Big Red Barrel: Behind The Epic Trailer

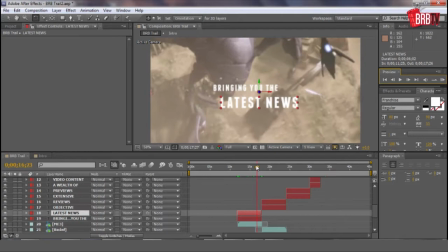499s
And the top line, rather than tracking, I just decided, hey, let's send it left.
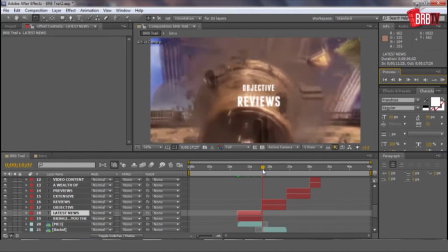503s
And that comes out with a really nice sort of slowed, sort of interesting animation there. I think it works really well for the overall feel of the video. And that goes across all of them.
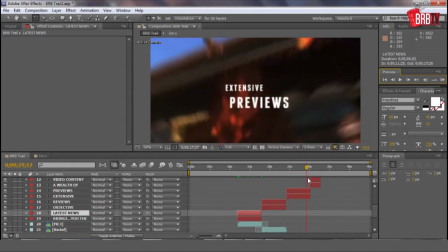518s
Coming up with what each of these said took a little while and a little back and forth on the staff, or from the management staff.
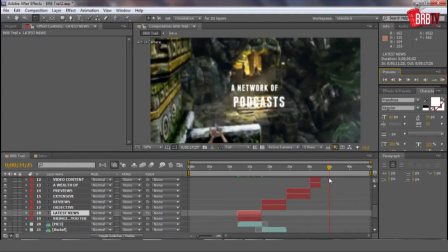525s
But I think we got there in the end. This quite a nice little series of things.
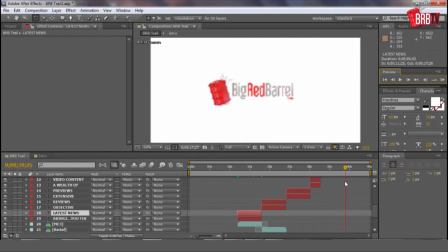530s
This is boom, which brings us to Big Red Barrel. Now, the logo, originally that was on a black background. So if I find the layer here, yeah, so originally it looked like that.
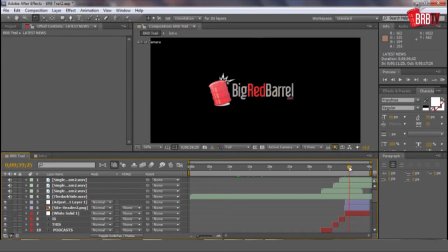542s
So it would go, this is boom, Big Red Barrel, shimmer across, black background. But as you can see, there's bits of shade in this that ground it in a white image but don't work on black.
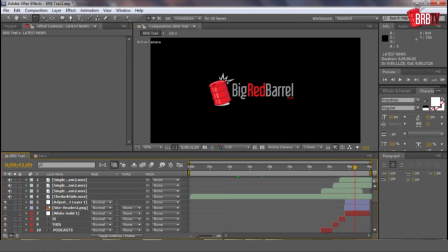555s
And when Danny designed this logo, it was done with white background as its intentional purpose. So he advised, look, just put a white background there, see what it looks like. So banging that in, and yeah, that looks way better.
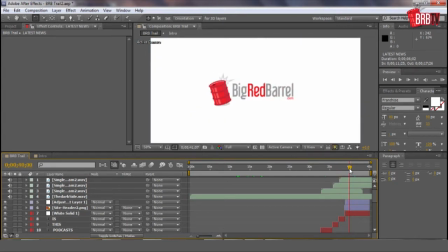569s
The shimmer still works. The shimmer actually is, I think a lot of designers would probably have my head for saying this, but that's a lens flare effect. And it's not immediately apparent because I made it quite subtle.
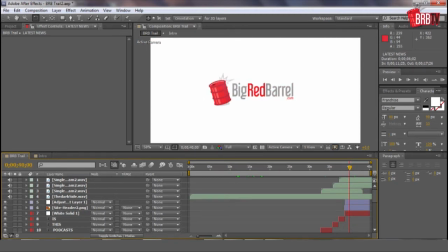584s
I tucked it in behind the layers, so it only alphas behind the logo itself. It doesn't affect the rest of the layer. So I set up some keyframes for the lens flare.
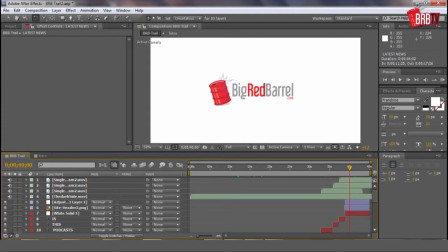599s
I started off over this side and then tracked its position to the other side, and then increased the opacity equivalent of it. It's actually called the blend. But yeah, I just dropped that down to 0 as a very quick animation towards the end, so it fades out completely.
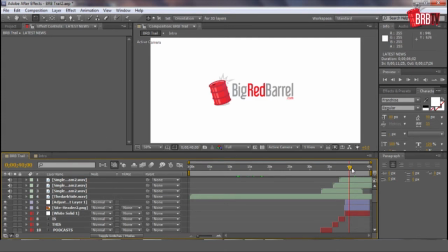616s
Because there was originally a bit of an issue where, as it got to the end here, it sort of stuck there, and you could see glimmers throughout the logo that just looked a bit weird, so I ended up having to fade it out properly, and yeah,
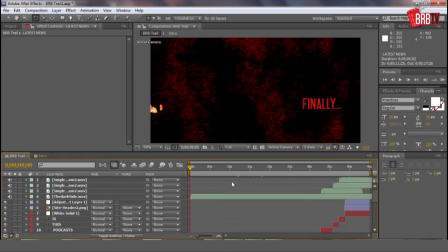629s
and then that's the end of the video. That was a very brief explanation of everything I went through, but it took me about 4 days in total, with a lot of back and forths from the management staff and the design staff to sort of throw our ideas around,
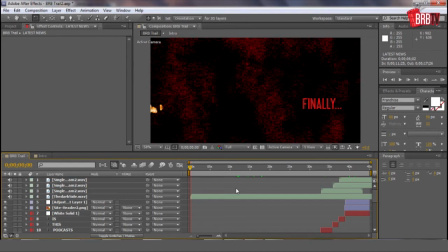645s
because there's no way that I was going to do this all on my own. The original video that I came up with as sort of this is my first draft effort, it didn't look anywhere near as good as this does now. It's mostly the same,
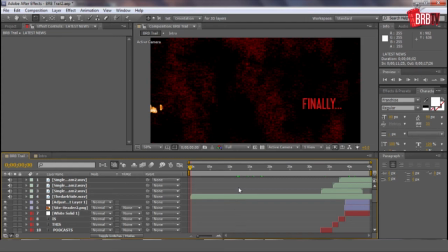660s
but there's just sort of a lot of font choice and colour choice and just sort of certain animation movements that we threw back and forth and worked on,
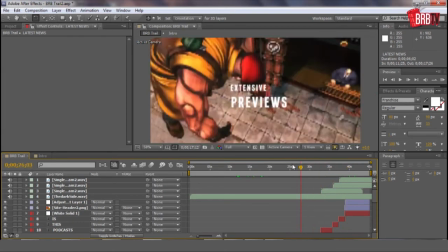668s
and now it finally came out to this. So I just wanted to put this video up as a way of saying, look, this 45-second trailer took me a really long time.
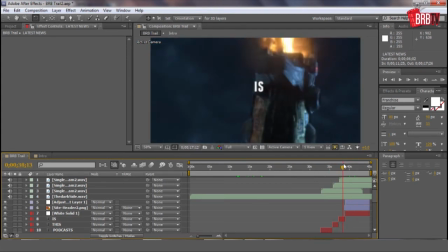676s
I think we're all pretty proud of it. It's going to serve the site well, and
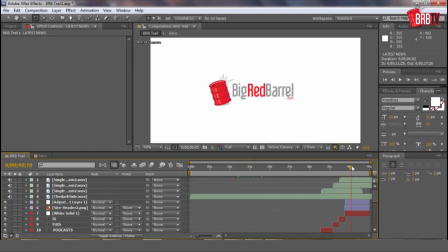684s
yeah, this is my hubris talking, but yeah, I think it's a pretty good trailer. So yeah, that was the making of the trailer.
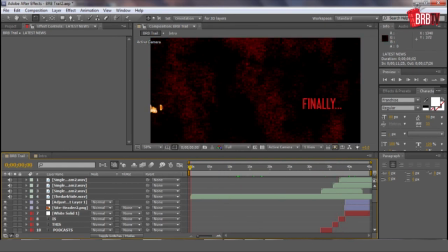691s
I hope that was useful to anyone who is interested in video editing / production,
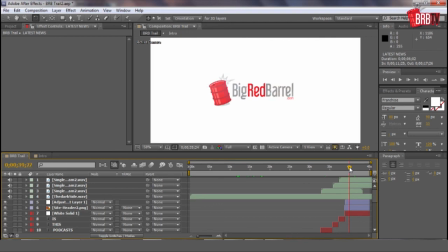699s
and for anyone who just watched it because they fancy watching some more content, thanks for coming to BigRedBarrel.com. Keep coming back. There's going to be more. Alright, thanks a lot, guys. Catch you later.